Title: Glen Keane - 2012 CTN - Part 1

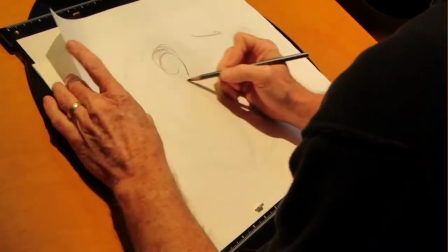(8:05)
if I'm going to move over this way then of course I start to move the opposite way there's
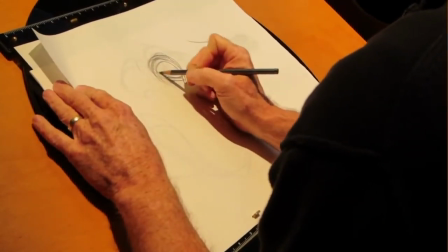(8:10)
it's always about anticipation and
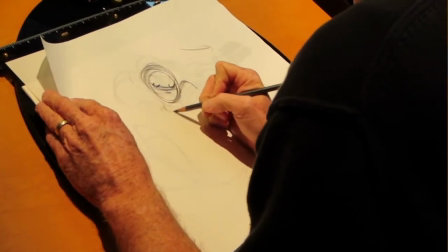(8:18)
I will try to animate as fast as I possibly can just
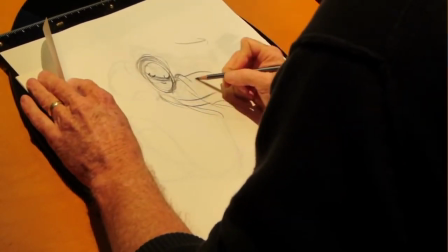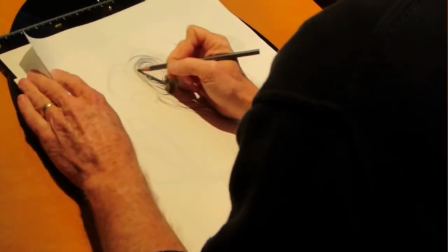(8:32)
to not
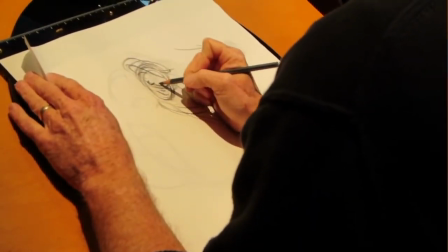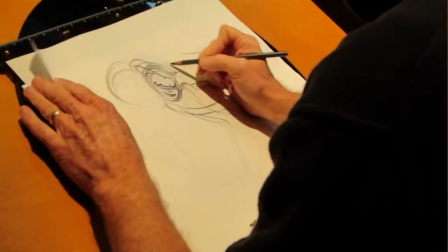(8:40)
get bogged down and it's interesting with Ariel's hair like
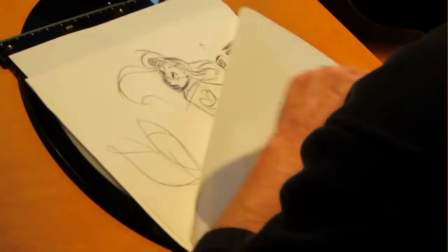(8:45)
I wouldn't move her hair I just keep it staying pretty much in the same place because it's underwater
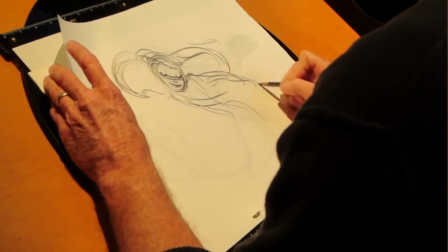(8:51)
when I first started animating her it was I was always
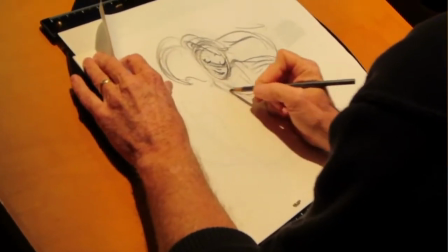(8:57)
having it moved too much and then one night I I came home and Sally
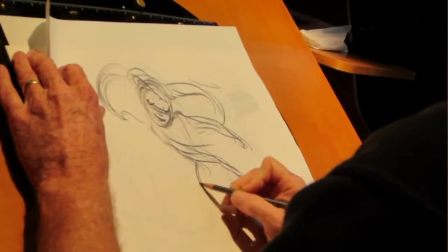(9:02)
Ride, the first female astronaut, was on TV from the space shuttle.
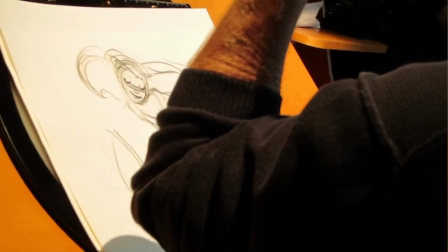(9:09)
And I watched as her hair just sat there and where she moved it, it just stayed like a cloud.
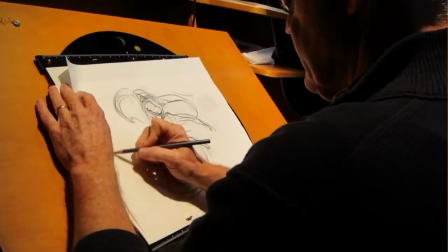(9:15)
And I realized, oh, that's how I'm going to go ahead and animate Ariel.
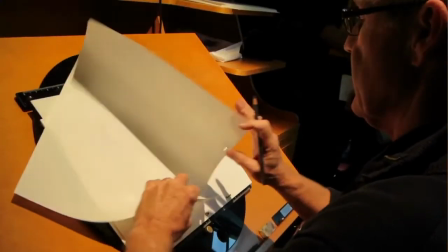(9:22)
Like weightless, underwater. water.
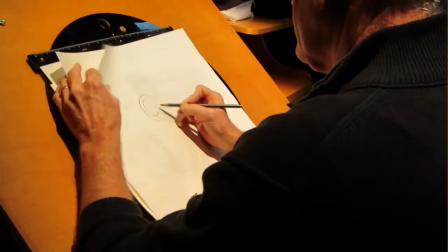(9:27)
So now she's going to move.
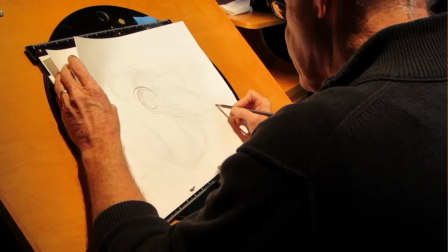(9:33)
One of the things that Eric Larson was always talking about was come up with a nice clear simple arc.
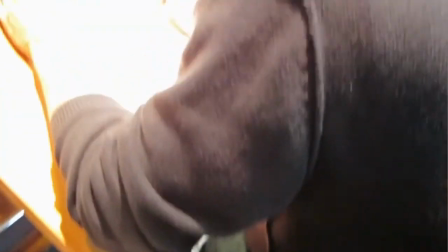(9:40)
So I see her tilting her head down.
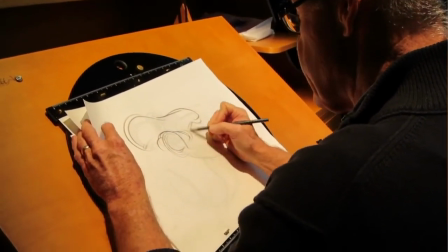(9:47)
This hair stays up where it's at, the
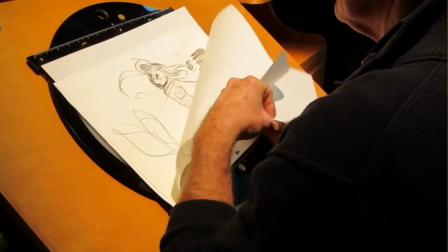(9:55)
swoop moves back.